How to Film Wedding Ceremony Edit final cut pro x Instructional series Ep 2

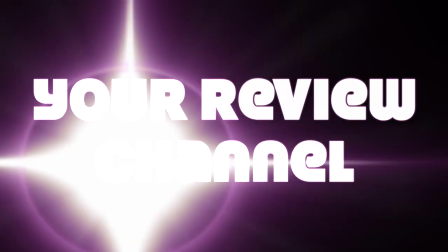0:00 Welcome to another episode of your review channel. Today we're talking about episode 2, Outside Wedding, how I edit and how I put it together.
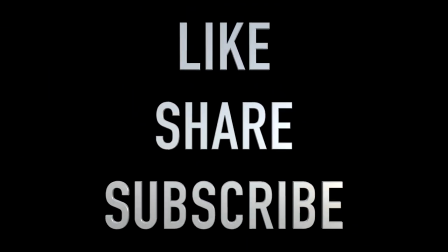0:08 So stay tuned, but before I get into the video, don't forget to like, share, and subscribe. It does help me out quite a bit, so I do appreciate that.
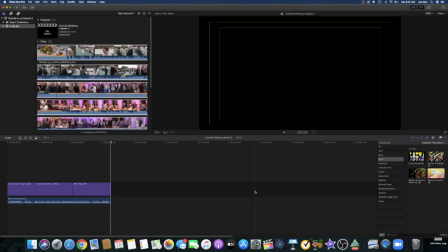0:14 So let's get into the video right now. Okay, so we're in our project here. So what I have here is basically a full edited project. So I'll go over a little bit of how I shot this wedding. This was an outside wedding at the local country club in our area, and worked there for many years.
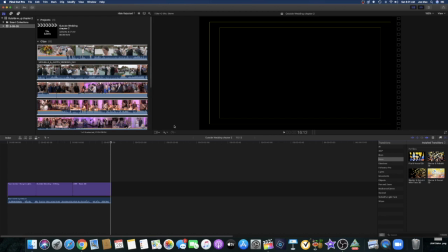0:31 And outside weddings, a lot of the times when the weather was permitting, they did have some inside weddings once in a while, which is kind of drabby because there wasn't a lot to work with. We try to work with our surrounding areas. We try to edit as we see. So this was an outside wedding.
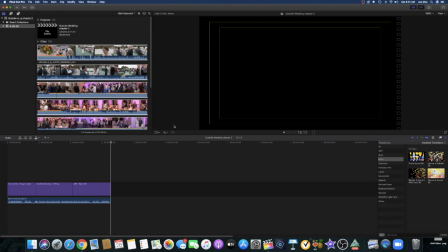0:45 It was fairly decent day. So I'll give you an idea on how I did my openings, and you can just see how it looks.
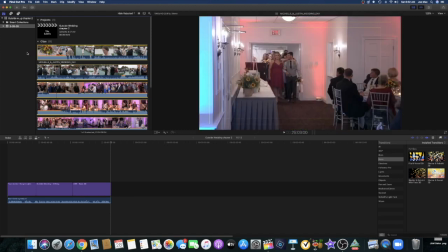0:51 Let's get into the beginning here. And this is the beginning of the video. Let's go up here and let's play this.
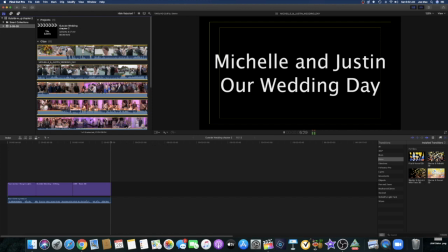1:01 So a lot of times I'd always start out with their name. A lot of these guys are out doing the cinematic, awesome stuff, and it's fantastic, but that just wasn't my style.
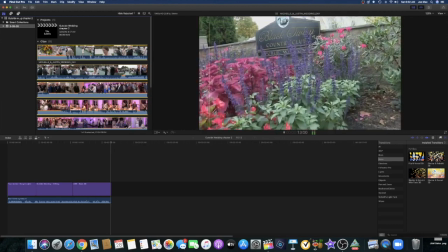1:08 My style was really pretty much to tell the story as it unfolded.
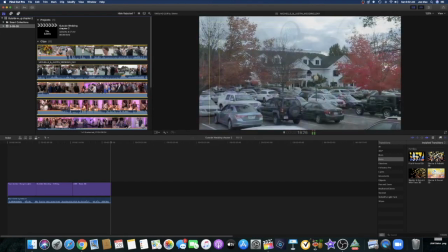1:13 So I would get the outside sign of the building, outside sign of the name of the country club, the parking lot.
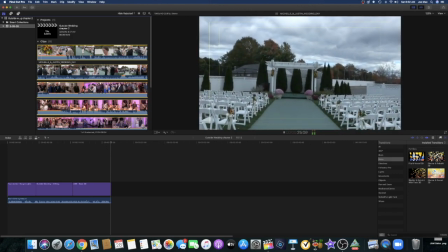1:20 You can see it was an overcast day, so which is actually great for video, but it was kind of the threat of rain, so it was iffy.
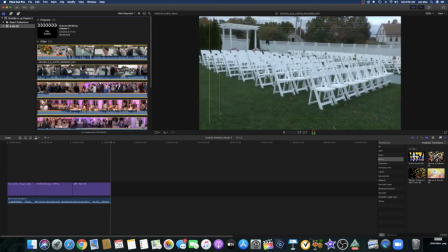1:26 So a lot of this all the outside shots before the people would get there. Always got there an hour, at least before the wedding would even start.
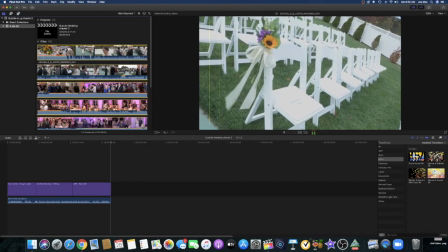1:34 Again, detailed shot with flowers, the chairs, just to get an idea of what's happening.
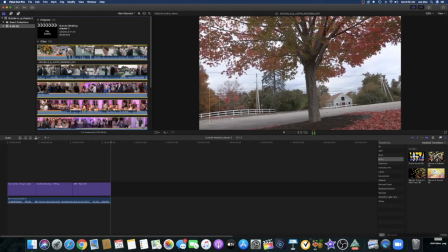1:39 It was a fall day, of course, and I always ask the bride what type of music they like.
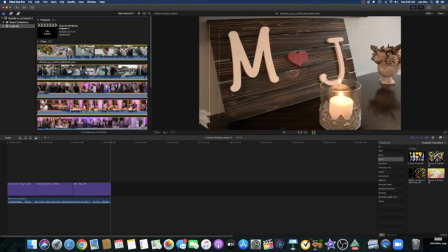1:44 I don't usually use the music. I try to really incorporate what they like, as far as get their feelings with video.
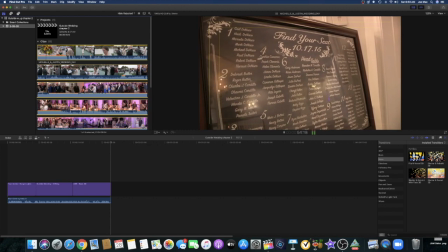1:51 So I get a lot of the detail shots here. You can see this is 2015.
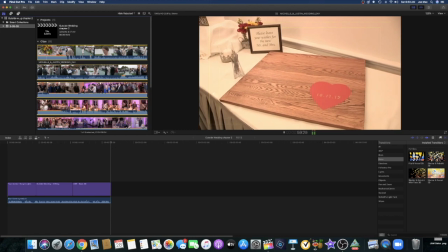1:54 This is a while ago. I think I've been doing this for like 35 years, so I have a lot of older footage. But the premise is still the same.
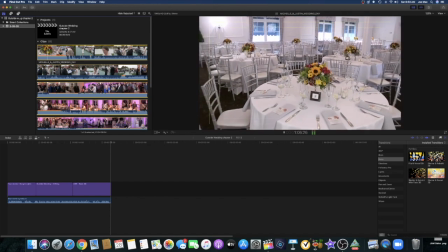2:01 Doesn't matter when it is and what it is. You just gotta tell the story. So this is the tables. I try to get the tables before people sit there.
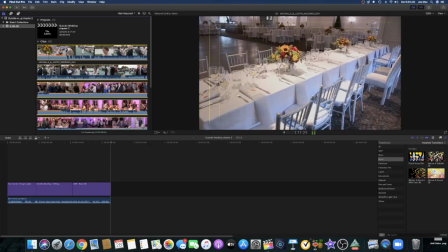2:06 I try to get the cake before it's cut. And these are all just all the beauty shots. I try to get all before the actual wedding would start.
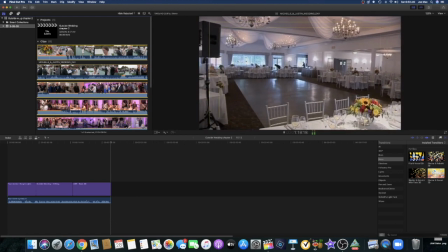2:13 And get the shot of the room. Again, you're telling the story because the bride and groom doesn't really see the beginning of their wedding.
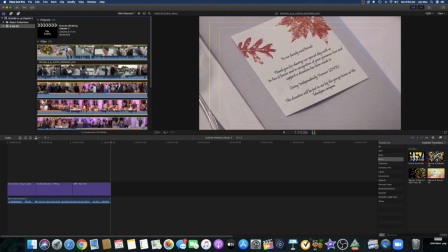2:20 The time they get there, everyone's seated, everyone's eating pretty much, everything is kind of a mess.
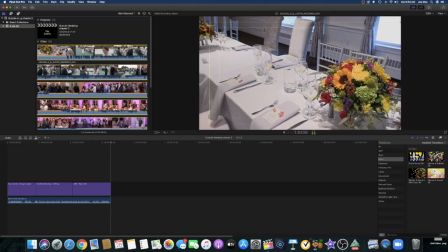2:25 So this is a nice way to then see what their wedding looked like prior to them arriving, which is kind of cool, right?
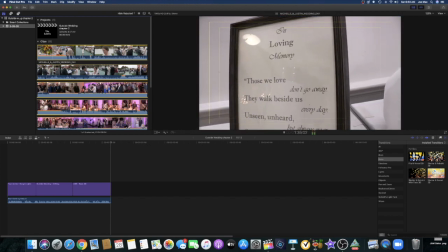2:32 Any special signs, any special things like that.
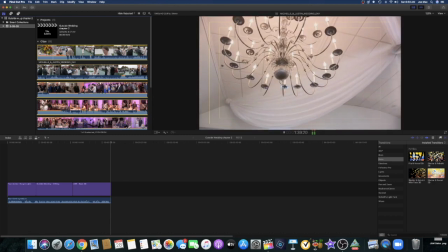2:34 I get it all, and just shoot as much as you need, and then you can never undershoot, especially today with the technology.
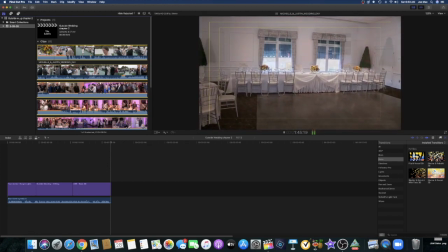2:41 So I just kind of shot everything, and then you can play with it. You know what I mean? And they had a lot of the problem with this one, and I'm sure a lot of you are experiencing this.
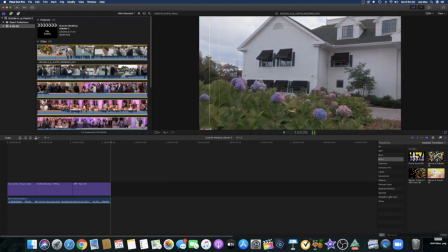2:50 All these DJs are using uplighting, and it's screwing up all the color balancing, and it's just a pain in the neck.
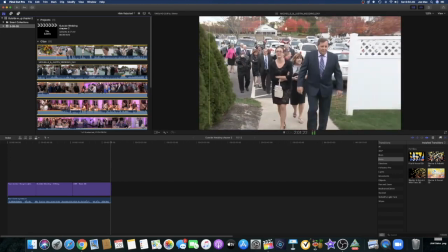2:55 But you deal with it. It is what it is. You can't make it perfect, but you can do the best you can. So you see here, I'm getting a lot of the guests coming in, and this song here she chose.
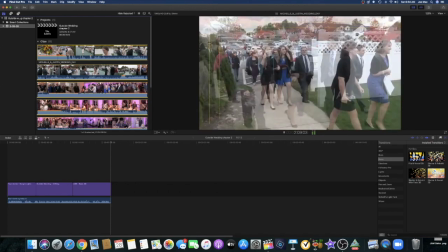3:04 So like I said, this is the music that she chose, and hopefully this won't get demonetized on YouTube.
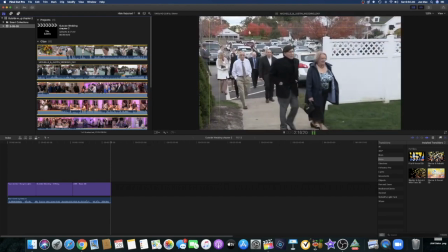3:10 But this is basically the video as it unfolded right here on the spot. So I wanted to really give you an idea of how it looks and how the feeling was.
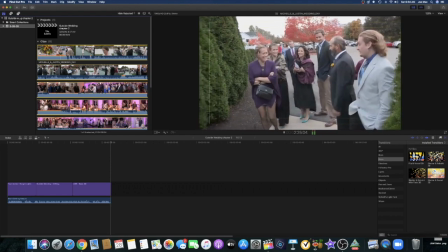3:19 So going across the video and just getting people coming in, get the grandparents, get the parents, get the guests, pretty much get everything you possibly can.
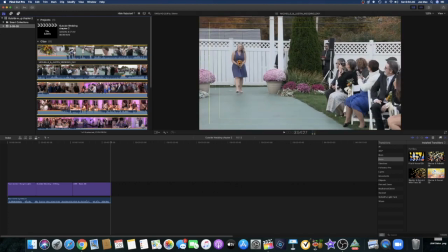3:27 And so let's move on here. So you can see a little bit how this is kind of flowing, there's a lot of,
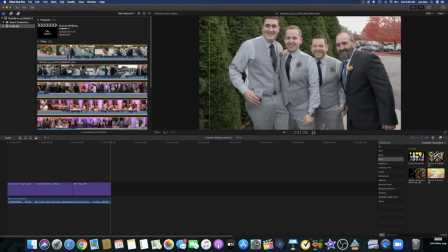3:34 and don't be afraid to get out there and talk to the groom and the groomsmen, and they're having a good time too.
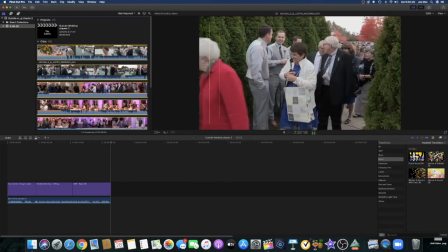3:40 So they're having a good time as much as you are. So here's a nice little cool shot here.
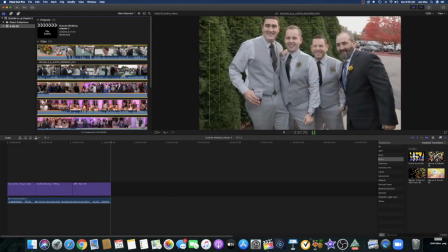3:49 Everyone's kind of like talking, and everyone's like hanging out. So that's kind of cool. I like that.
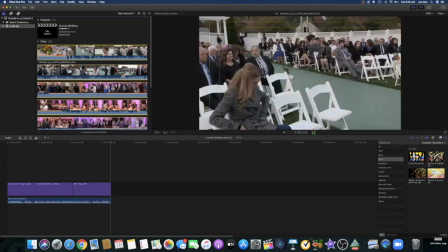3:54 So that's kind of a cool thing. So let's just continue down here. So here's the bride.
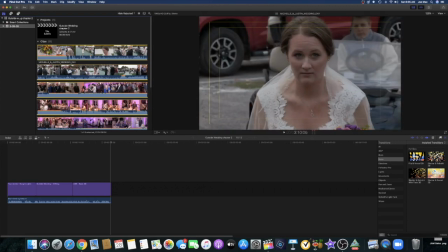4:00 She arrived actually on a golf cart, which is actually different than a limousine, which is kind of cool, and she looked kind of petrified there.
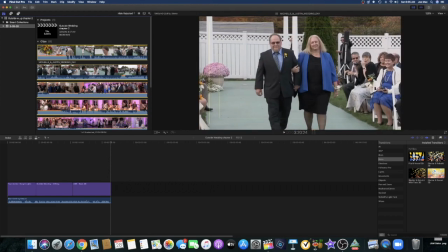4:05 So that's how that segment kind of ended.